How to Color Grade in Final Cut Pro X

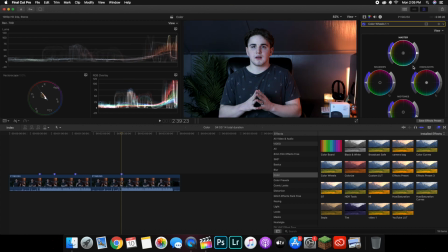So as confusing as that all was, here's the bottom line.
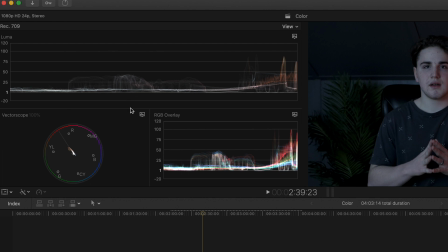You do not want any part of your image to be below 0, below here, or the brightest parts of your image to be above 100.
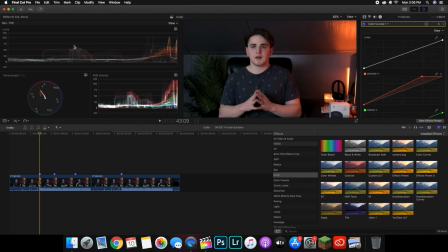As you can see right here, see my thing is between like 50 and 100. What you want to do is you want to go ahead, bring up your highlights, and then bring them up, I would say, to about, as you can see, 50 or 75 tends to be the sweet spot for the brightness of your image. You definitely want your image to be a little bright. You don't want it to be too underexposed,
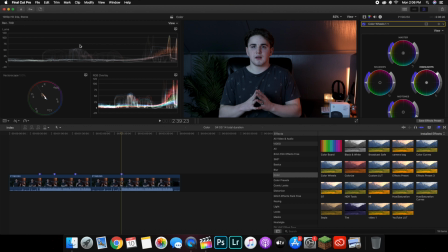but it's hard to find that balance between underexposed and overexposed because you do not want to go into either one of those extremes.
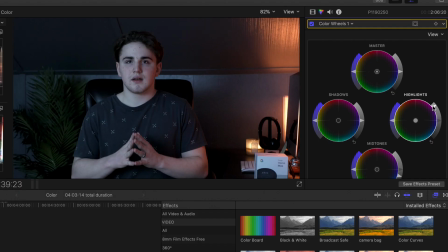So I tend to bring the highlights up a little bit just to make the image look a little bit brighter. Then what I tend to do is I like to bring the midtones down a little bit just to make the background look a little bit darker, and it kind of creates that depth of field.
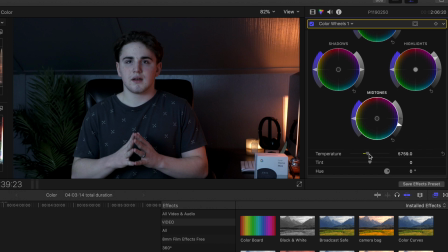What I'll also do is I'll also bring the temperature to like 6,000 just to make the image look a lot warmer.
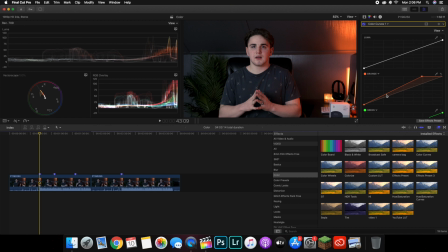As you can see right here, go ahead over to color wheel. As you can see, the temperature is brought up a little bit. So as you can see, I've brightened the image, I've turned down the midtones a little bit, and then I've made the image a little bit warmer.
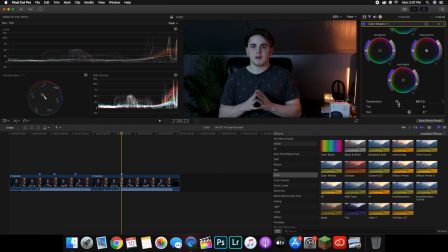Could be a little more. Again, the most important thing to understand is I'm not a professional colorist, and the look depends on, it's all personal preference. So you may think it looks too bright, you may think it looks a little too orange, but I personally like that orange look.
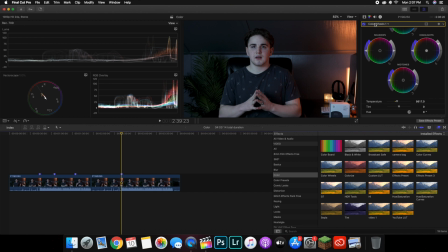It's all a personal preference when you're just beginning. Even some movies, it just doesn't look good because it's all a personal preference.
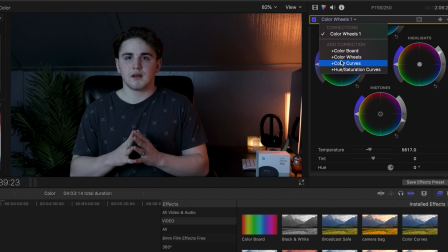What you also want to go ahead and do is head over to color curves. Now, when you're going to go ahead, click on this, the red, and you can see you can go a little bit to orange. Now, what I like to do, I don't think everybody does this, but I like to add a little bit. As you can see, the image is a little bit warmer.
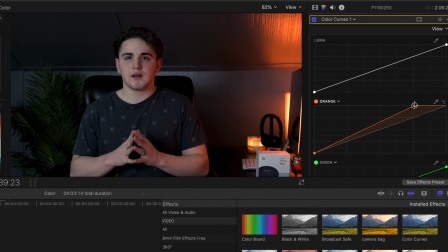I personally like to make the image a lot warmer. That's just my personal preference. I like to add a little bit of a hue. Now, obviously, you don't want to go into the extremes. You can turn it a little bit orange, but you don't want it to be too orange, because then it will start like changing the color of white, the white color, the green.
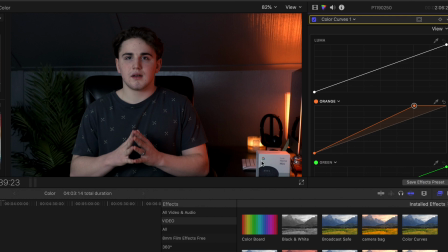You don't want to mess with the colors, and that's why I don't think it's highly recommended. But I personally do that a little bit just because my skin is ridiculously white and pale, so I kind of like to make my skin look a little bit warmer than it actually is.
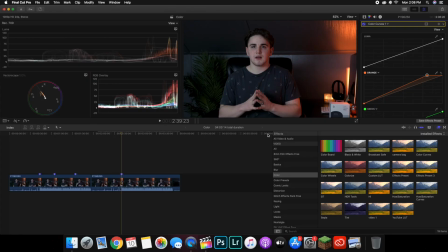Then we'll also have the Panasonic G7, so again, the colors are not going to be like super accurate. And then that's basically just how I do it. I just add the color curves, add a little bit of an orange hue.
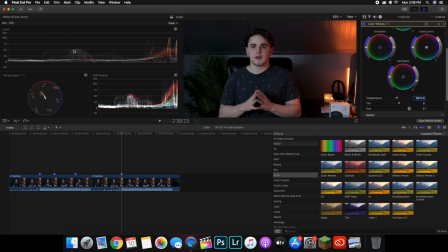Then I'll go ahead and bring up the highlights a little bit, bring down the midtones, change the temperature a little bit, make sure this doesn't go above 100 or below 0. That's a really important thing to understand.
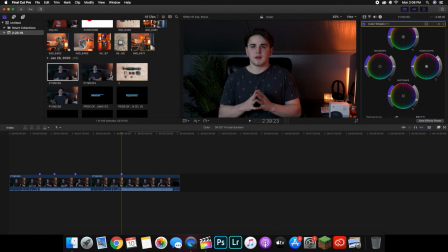Let's go ahead and go to Windows Workspaces, go back to default, and then go ahead and bring the clip once again. Try to find a good, it's always difficult to find. I'll just use this frame as an example.
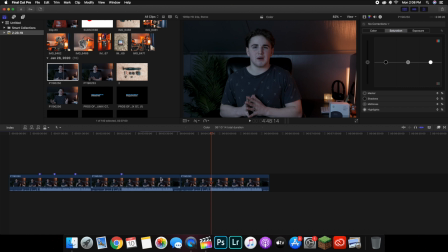What you want to go ahead and do is you can also create your own presets.
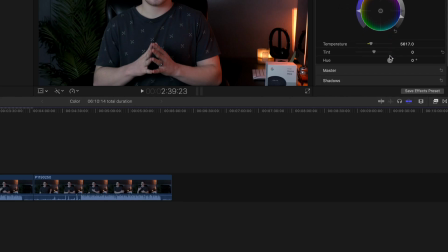As you can see right here, it says Save Effects Presets. You can basically create your own LUTs, and this is how you create LUTs. So after you save it, go ahead, head over to the effects panel.
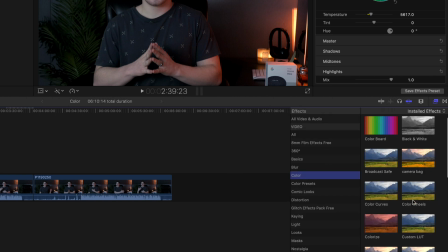As you can see, color. See, this is camera bag. This one says G7 high.
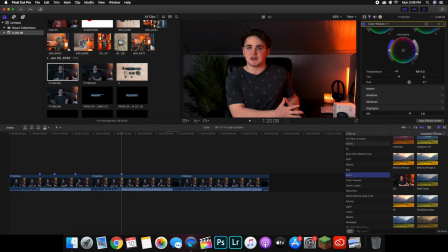Like, these are all just different, cause you can see right here, different color grades. So let's go ahead, head over to here, and as you can go ahead and see, I've created my own LUTs. Now I can go ahead, and this just doesn't look that good, but I can go ahead and maybe I'll add this, that looks a lot better. Just drag it onto there, and now boom, look.
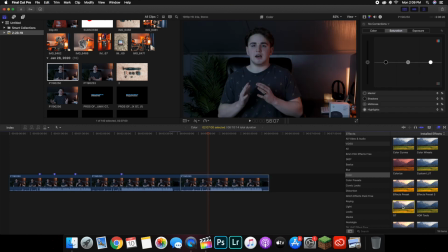There's a complete ugly flat profile picture, but with a little bit of presets, boom, it looks a lot better. So it's all kind of your personal preference. I'm in no way saying I'm a professional colorist. I'm in no way saying my videos and my color grading is absolutely amazing.